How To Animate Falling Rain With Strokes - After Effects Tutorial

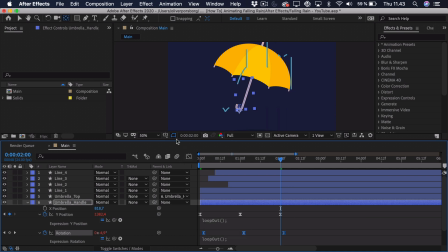That way we'll offset them a bit. And if we just make this a bit bigger so you can actually see what's going on, try and play this back.
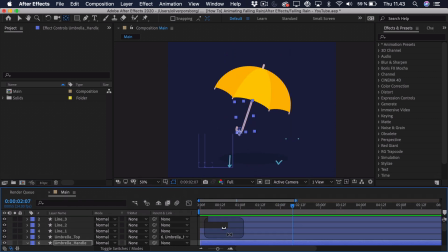And as you can see right now, the rotation is way too extreme, but we can easily fix that. So select the rotation and go into the graph editor.
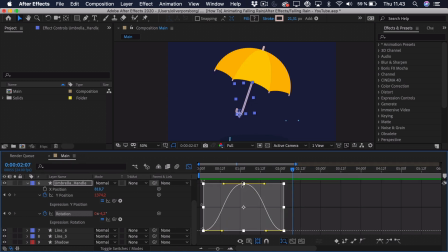We just select all 3 points, hold down Command and Control, click the top point and just drag it in like this. And we can sort of take a look at this. Maybe it's still a bit too extreme.
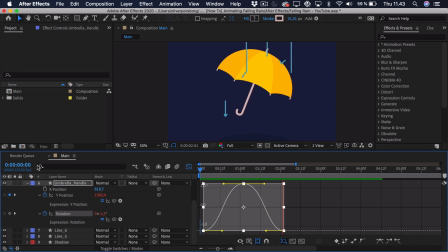Just drag it down. And we can also go in and change the position. So that's just done in the same way. Drag it down a bit and try and play it back.
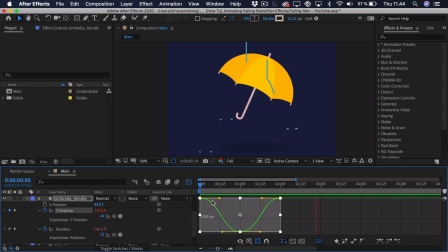So as you can see, this is a really subtle animation, but it's just to make the umbrella come to life. And we also might want to add some effects to the top of the umbrella just because the rain is hitting it,
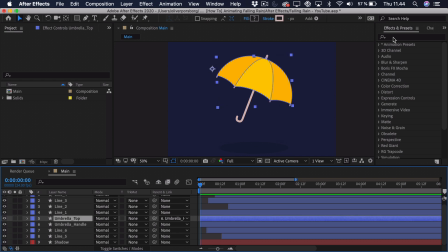so it wouldn't be completely still. So we can go to the effects and presets, search for turbulent displays, drag that onto it. And right now you can see it's way too extreme, but we really just want to lower the size quite a bit. And then we also want to lower the amount.
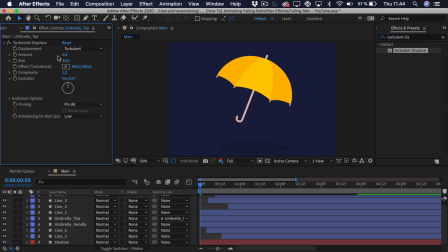And you can just see it's a bit of displacement, and if it's not in motion, it's quite hard to see. Therefore, we will Alt or Option click the evolution.
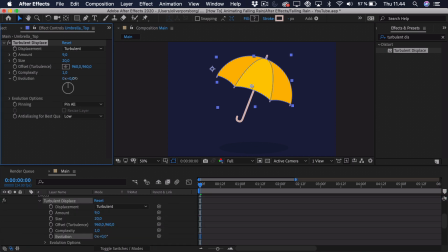And before we actually do that, the thing the evolution does is just animate the turbulent displays. So if I drag this up, so you can actually see the displacement, you can see that it just becomes animated. And we can Alt or Option click that, type in time times 1000.
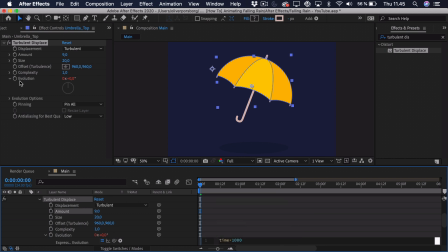And what this does is that it changes the evolution by 1000 every second.
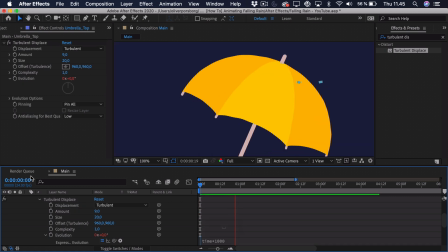And if we play this back, you see there's a bit of subtle motion just as the rain hits.
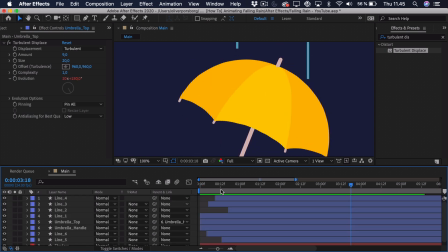And because the rain is not hitting at the start, we want to animate this to start. So you can see the rain starts hitting here. So here we can add a keyframe for the amount. Then we can go to the start and just set it to 0. And we might want to zoom out a bit and try and preview the final animation.
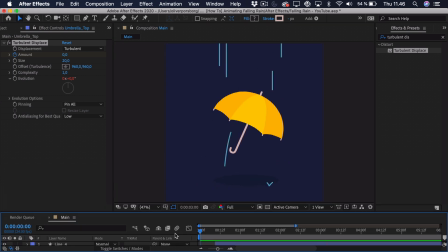So as you can see, that's how you animate rain. And of course you can alter this in a lot of ways, add some effects. You can also animate a lot more things within the trim paths and the sort of path and stroke itself.
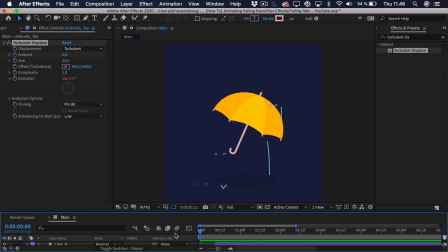And there's really a lot of possibilities with this. So I hope that you take this tutorial and create some amazing things yourself. And I'll be so glad if you share it with me on Instagram at Oliver Randorf. That's a link in the description. So if you enjoyed the video, be sure to leave a like, post a comment down below and tell me if you could use this for anything.
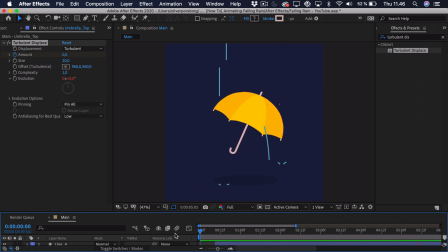And if you have any suggestions for future tutorials. Be sure to subscribe to the channel and turn on notifications to get notified when I upload future videos.
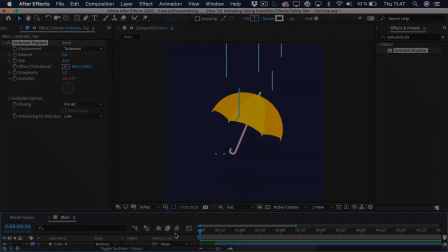That's all for now, till next time.